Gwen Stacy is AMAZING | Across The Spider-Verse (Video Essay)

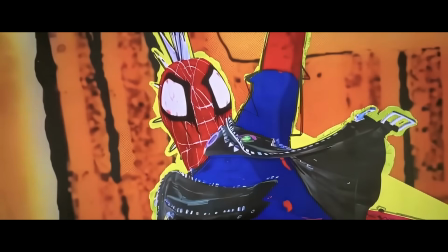495s
Saying that Gwen left her jumper at his place, before she then disregards it, before he then follows up by saying that she also left her toothbrush?
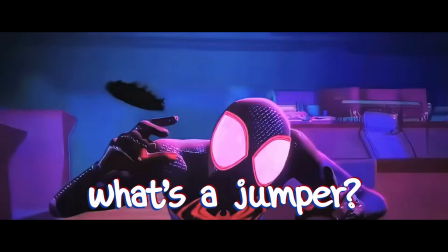502s Wendy, you left a jumper around my place. Well, what's a jumper? It's a sweater. How many sweaters do you have?
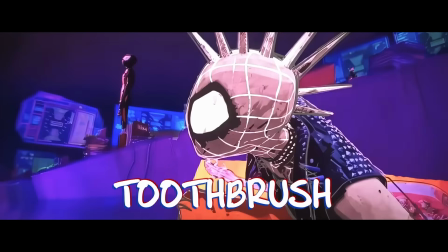507s That's not mine. And your toothbrush. Wait, what? Those my chucks.
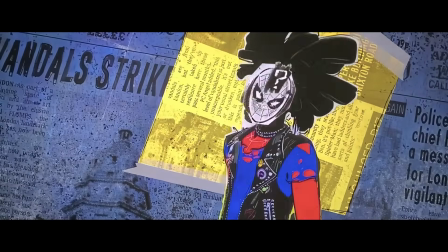512s
And just to compound matters, she's even wearing his shoes.
I'm not going to be a normal villain, Spider-Man.
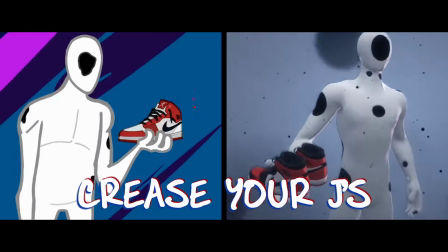519s That's right. I'm gonna crease your J's. No, you won't.
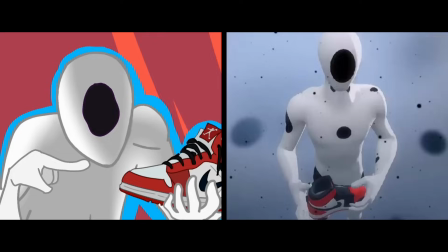523s Yes. No. I'm gonna crease your J's, Spider-Man.
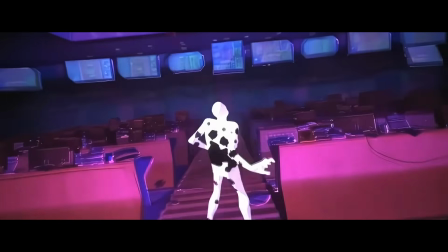528s
And wow, this is where everything just goes to shit when they're fighting the spot. Everyone is now wildly put off and the spot is able to get to the super collider.
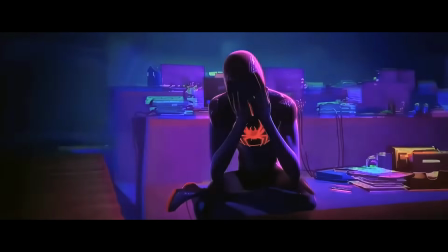536s
Right, so now that we've briefly taken a look at the dynamics between Hobie and Gwen, which will also prove relevant later,
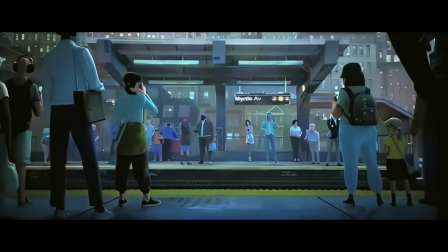542s
we can now return to when Gwen first entered Miles' dimension, Earth 1610.
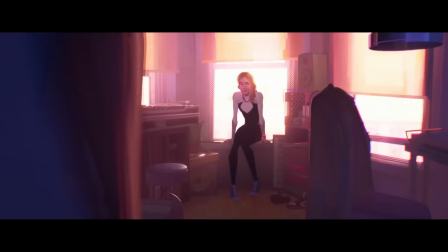546s Bummer.
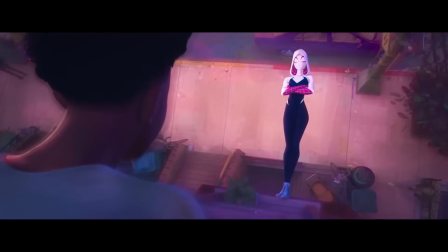551s Is Spider-Man grounded?
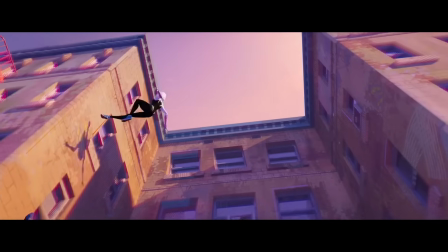553s
Gwen and Miles swing effortlessly through the city, with Gwen challenging Miles to various paths and stunts, all of which he adeptly handles in his own unique style.
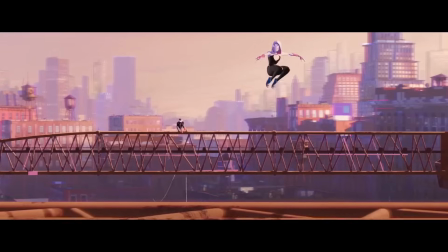561s
This all showcasing his worthiness for when we finally get to how long Gwen's been a part of this elite team.
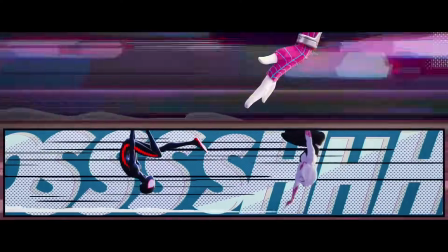566s
I'd also like to mention how Gwen not only leads their physical movement through Brooklyn, but also takes charge of the conversation, a very deliberate choice on her part.
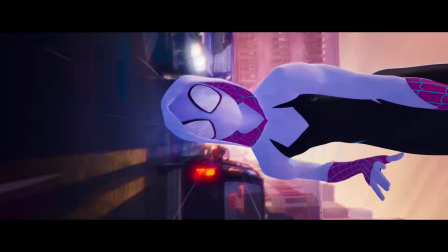574s
Her mind is racing, having to deal with an anomaly whilst also wanting to talk to Miles. Miles then directs them both to the clock tower where we saw him previously previously with his sketchbook.
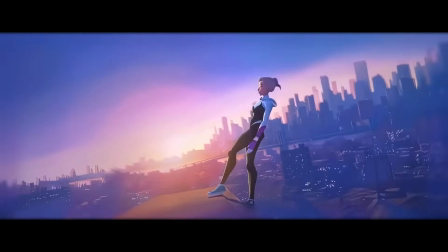583s
Overlooking the city, Gwen walks around to the underside of the platform, advising he not tell his parents, reflecting on what happened after she told her dad.
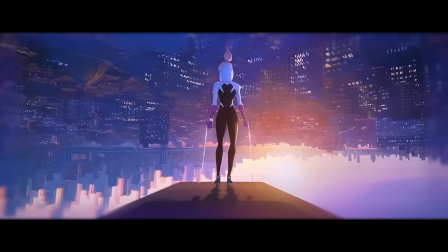591s
This demonstrates the worlds apart they feel, separated. Not just that, but her entire life got flipped upside down.
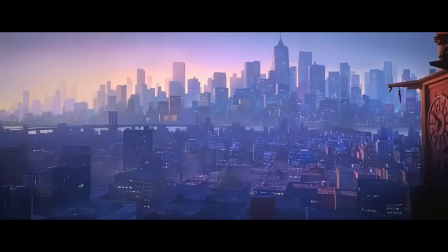597s
Mal swings around to the other side to see the world from her perspective and comforts her with, "Maybe some things are supposed to be just for us."
That's a nice way to think about it.
As his confidence grows following affirmation from her, he moves closer.
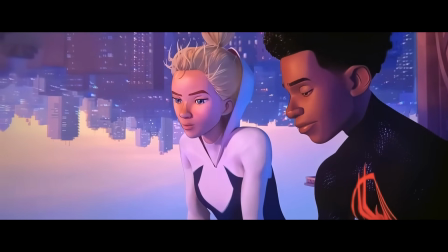610s That's different. Yeah? How's that? I don't know. You and me, it's... we're the same.
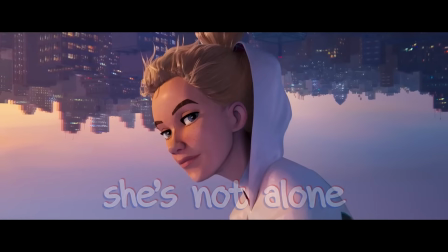619s
This line from Miles is a bit of copium, but it tells Gwen that she's not alone like the start of the movie would lead us to believe she feels, by reiterating that what they experienced was the same.
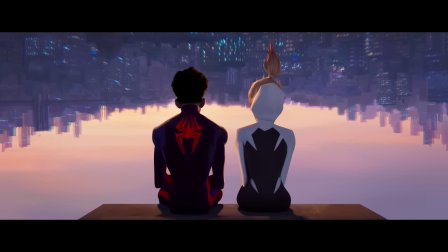628s
Gwen then shifts her weight to lean on Miles.
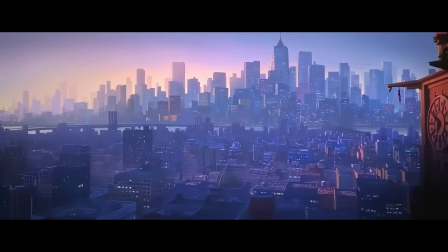630s
A wide shot then dollies out from the clock tower, but unlike at the beginning of the scene where they were upside down, the world now appears the wrong way up. Thematically, this represents Gwen's shift in perspective, as she says herself.
That's a nice way to think about it.
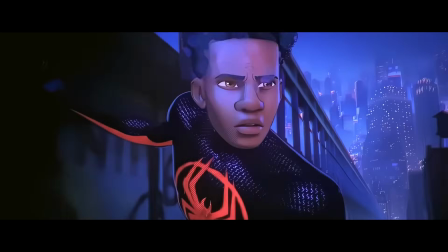644s
Once Gwen finally arrives at the anomaly where, unbeknownst to her, Miles has followed, we watch as the mounting pressure and immense stress pile on.
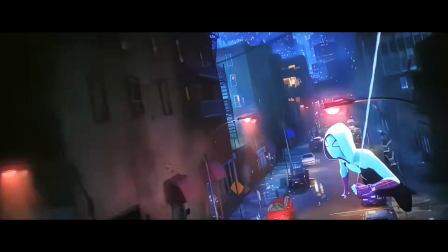652s
Torn between needing to fulfill her job going after the spot and being extremely unwilling,
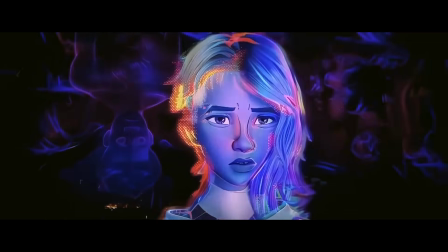656s
knowing that she will never be able to return, she has to accept that she won't ever see Miles again.
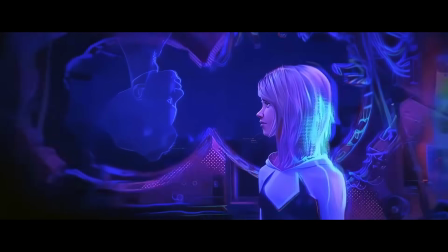661s
And you can tell that she breaks a little inside, admitting, "Did you go see your little friend?"
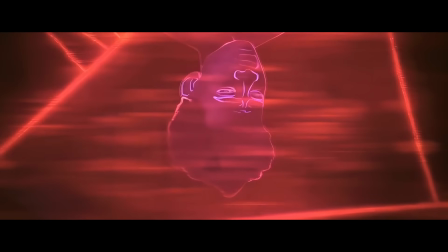665s "What? No, Miles? I mean, I had to know how he was. I'll never see him again."
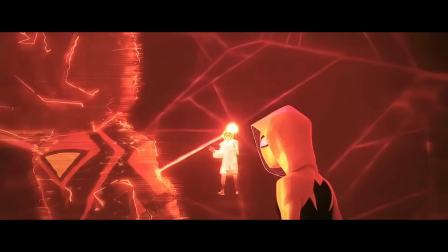671s
This is also a moment of acceptance for Miles. He will never lay eyes on her again either.
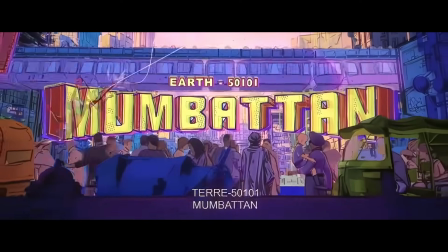678s
Miles follows Gwen to Mumbatan, where as a result of the crushing pressure she is feeling, ends up saying, "We shouldn't have ever come to see you."
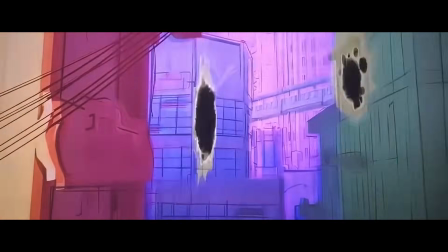684s
Which Miles takes pretty well, all things considered. No matter. What's important is that she didn't mean it, and while being stressed is no excuse, it's at least understandable.
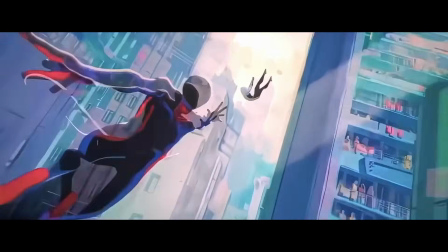692s
Not to worry though, because Pav has got the shippers back with this one, keenly calling out how much they must like each other.
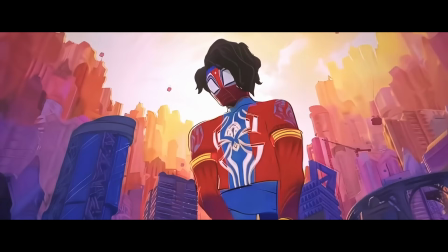699s Invited and you came anyway. Right? Hey, new guy must be in love with you. Okay.
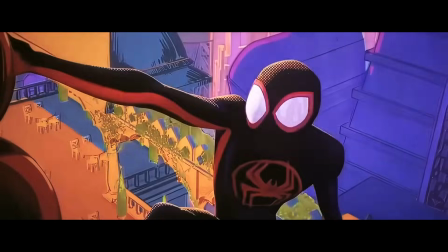704s No, I'm not. Oh, I'm very good at reading people. This romantic tension is so palpable.
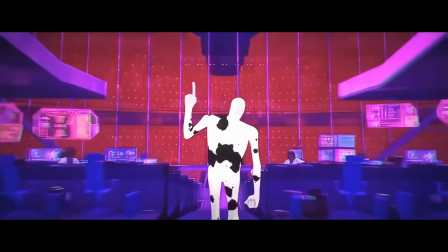709s How can you guys even concentrate?
Once inside Alchemax, Pav asks, "Hey, does he know about Hobie?"
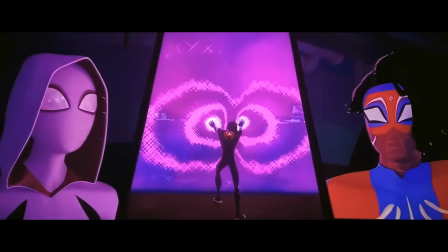714s "What should I know about Hobie?" "Oh, looks like he did not know."
Bit of a whoops there, but the scene that follows this we spoke about earlier, so if you need to go back, here's a timestamp.
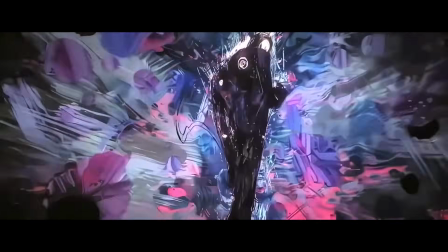723s
From their escape from Alchemax, Miles is slower to recover, and Gwen is the first one to come back for him.
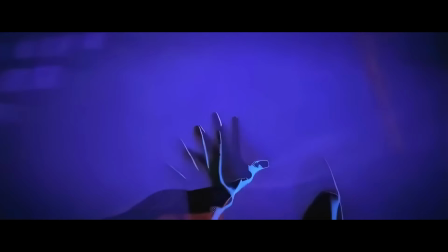728s
She consistently supports him when he starts falling behind again to pull him out, and then one last time right before they leave,
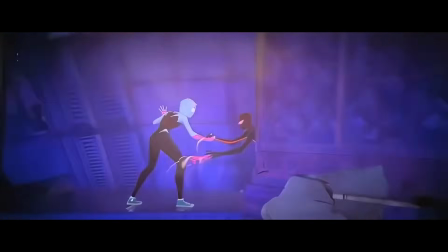734s
demonstrating their camaraderie and how Gwen in particular isn't just going to leave him on his own. She wants him there with the rest of them.
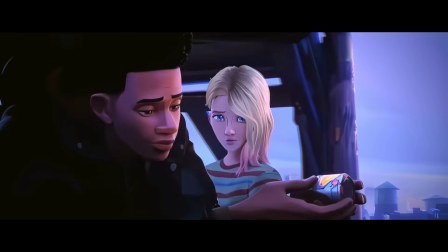740s The truth when she said, "Look, if it was up to me, you..." I know.